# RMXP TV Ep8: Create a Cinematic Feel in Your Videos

Hey guys, so I have two simple tips to help you achieve a more cinematic look to your videos.
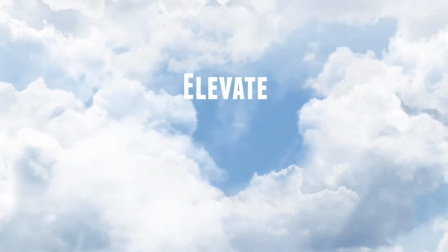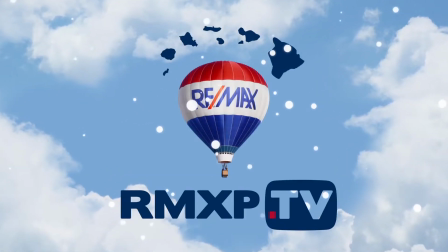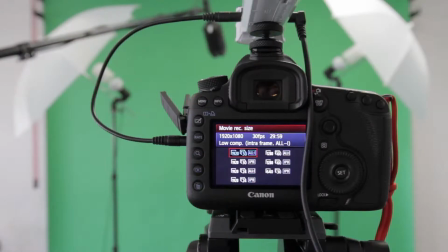15s
Regardless of the frame rate that you're shooting at, whether it be 24 frames per second, 25 frames per second, or 30 frames per second, what you want to always remember is to lock your shutter speed at double your frame rate. So if I'm shooting at 30 frames per second, I want to lock my shutter speed at 1/60th of a second. It's called the 180-degree shutter rule. I won't go into the specifics of the rule, just always remember double down, or rather double up. So 30 frames per second, you want to shoot at 1/60th of a second. So why that matters is motion blur.
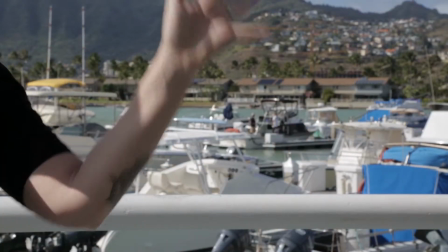47s
So take a look at this clip real quick. As you can see, the motion is very smooth, there's nice motion blur, and it looks very natural.
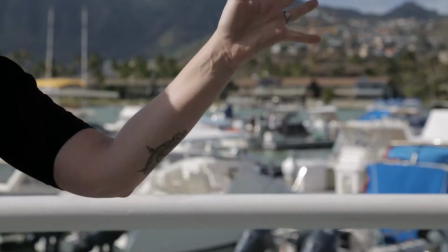54s
Now I'm going to bump the shutter speed up to 1/400th of a second. As you can see, the motion is very jittery, and the movement doesn't look natural at all. So, simple rule of thumb, always shoot at a shutter speed that is double your frame rate. Okay, so for tip number 2, I'm going to show you the importance of having one of these in your kit. It's a variable neutral density filter, or ND filter for short. What an ND filter does is it sits in front of your camera on your lens, and it allows you to control the amount of light that comes into your camera. So why don't you come outside with me and take a look and see how this works.
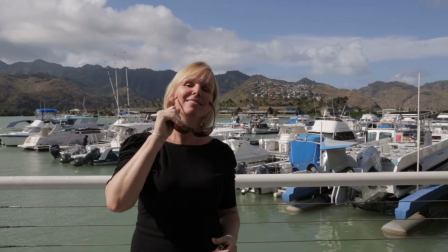91s
Okay, so here we are outside, and it's very bright out.
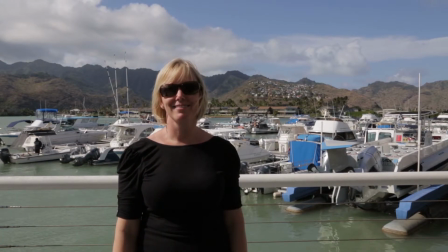94s
My shutter speed is set to 1/60th of a second, my ISO is set to 100, and my aperture is set to 18. And as you can tell, everything is in focus, which isn't a bad thing, but if you're going for that cinematic look, you really want to create a depth of field and kind of make your subject pop and have a nice blur going on in the background. So to achieve this, we take out our handy variable ND filter. Pop this guy on like that. First, I know I want to take my aperture down to 4,
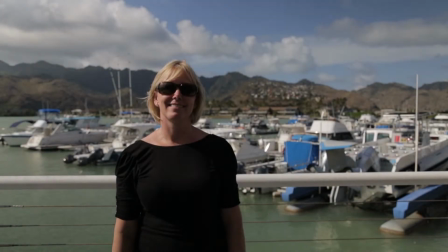123s
so I'm going to take my aperture all the way down to 4 and then slowly turn the ND filter until everything is just right with the exposure of the frame.
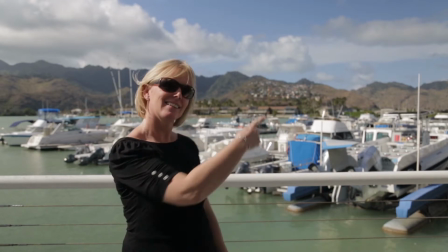131s
And as you can tell now, we have a nice depth of field in the background and our subject is in focus.
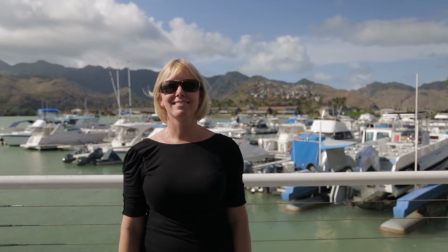137s
So, neutral density filter, glass does matter, and since this can have a great impact on the quality of your shot, I would suggest going with the higher end ones. But definitely a must-have in your camera kit. So, quick recap. Tip number 1, double up your shutter speed based on your frame rate. So if you're shooting at 30, hit 1/60th of a second. If you're shooting at 24, there's no 1/48th of a second in there, so the closest you're going to get is 1/50th of a second for your shutter speed. Go with that, totally fine. And neutral density filter, get one of these. It will save you when you are shooting outside or in brightly lit situations. All right. Thanks for watching.